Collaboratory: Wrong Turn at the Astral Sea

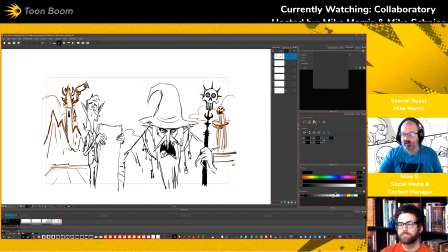[28:51]
And I think as a filmmaker, you want to always give your audience a sense of the geography of the situation, because once they're thinking about where they are, they're not thinking about your story anymore, right? They're thinking about external things, and you want to keep them. It's easier to
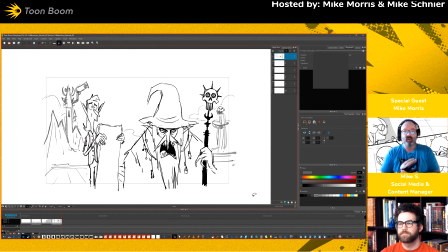[29:12]
hold on to a viewer than it is to win them back. If you lose them, because if you lose them, they're just like, well, there's about a billion other things on I can watch, so yeah, I'm done.
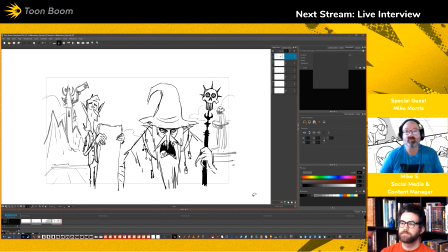[29:26]
Especially now when media is just so disposable for most people. Okay, so what is our conflict again?
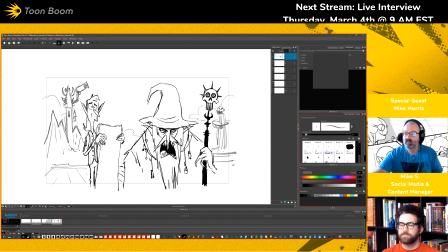[29:34]
They were lost. So we have two wizards who were lost. One suggestion was have them try to destroy technology. That seems like it goes against them being lost.
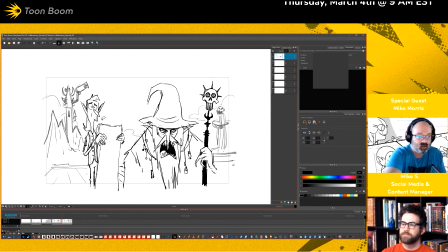[29:52]
Okay, so we're going to duplicate this, and this guy is going to say something. It's not on the chart, sir. maybe it's an old map. Old? What are you talking about, you piece of, you know?
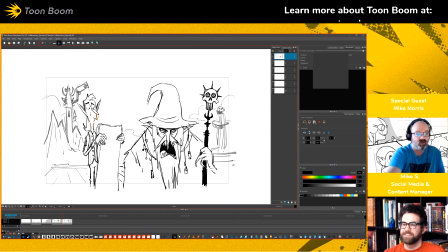[30:11]
He goes on to berate him for a 20 minutes.
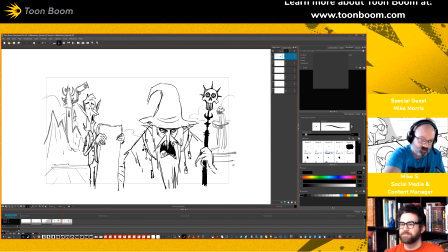[30:19]
We want that nice mouse shape that looks like, well, A little bit of Muppet.
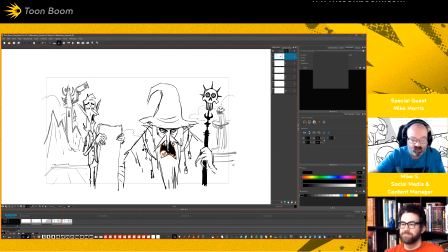[30:34]
then of course his mouth would be closed at this point because he's more listening than anything else. And we're gonna give him that nice toothy overbite. Going back to Ice King style.
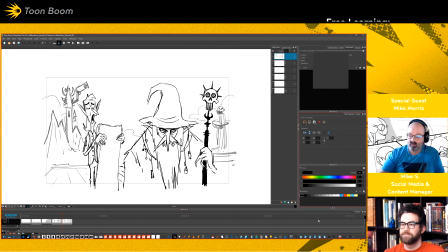[30:51]
And then maybe your map is a little. And let's just do an alternate pose for him. This is a trick I do quite often when I'm boarding,
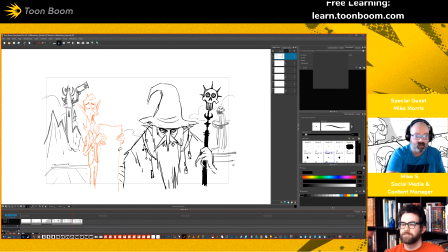[31:09]
is just turning something a different color and then eventually just deleting it after I get what I want out of the, in between.
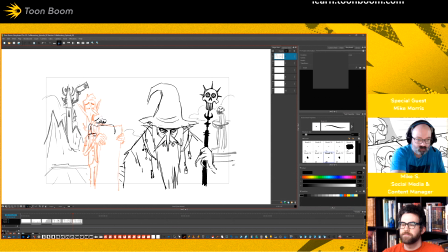I feel like when the wizard is berating the apprentice, you need to like zoom out.
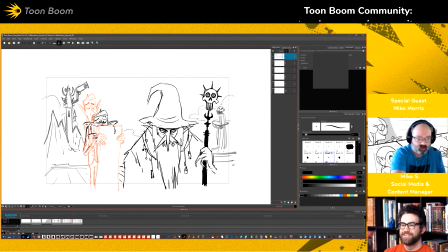[31:41]
And of course, the ears can flatten out. That's definitely a sign of fear. It's expressive. It's an easy way to denote afraid.
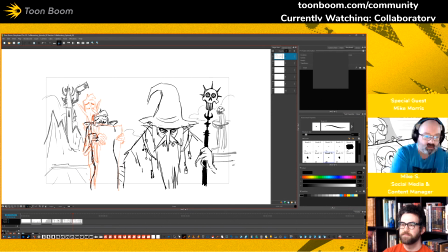[31:58]
If you have drooping ears like that. And again, storyboarding is all about communication, being able to communicate ideas effectively and get it from
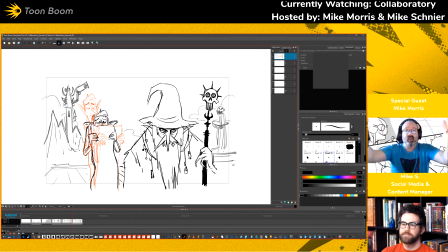[32:13]
your head as an artist into the heads of your audience as the transmission of an idea, right? Because that's why we tell stories, is to transmit ideas one to another. And sometimes that communication is successful, sometimes it's not.
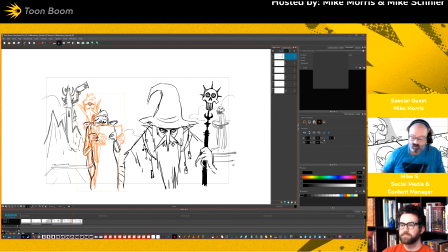[32:29]
And we want our communications to be as successful as humanly possible. So maybe your map is a little old. And then that's when we can. Old?
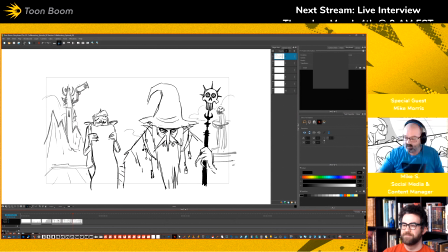[32:46]
And that's when we can, have him. We'll do a new panel and do the turnaround.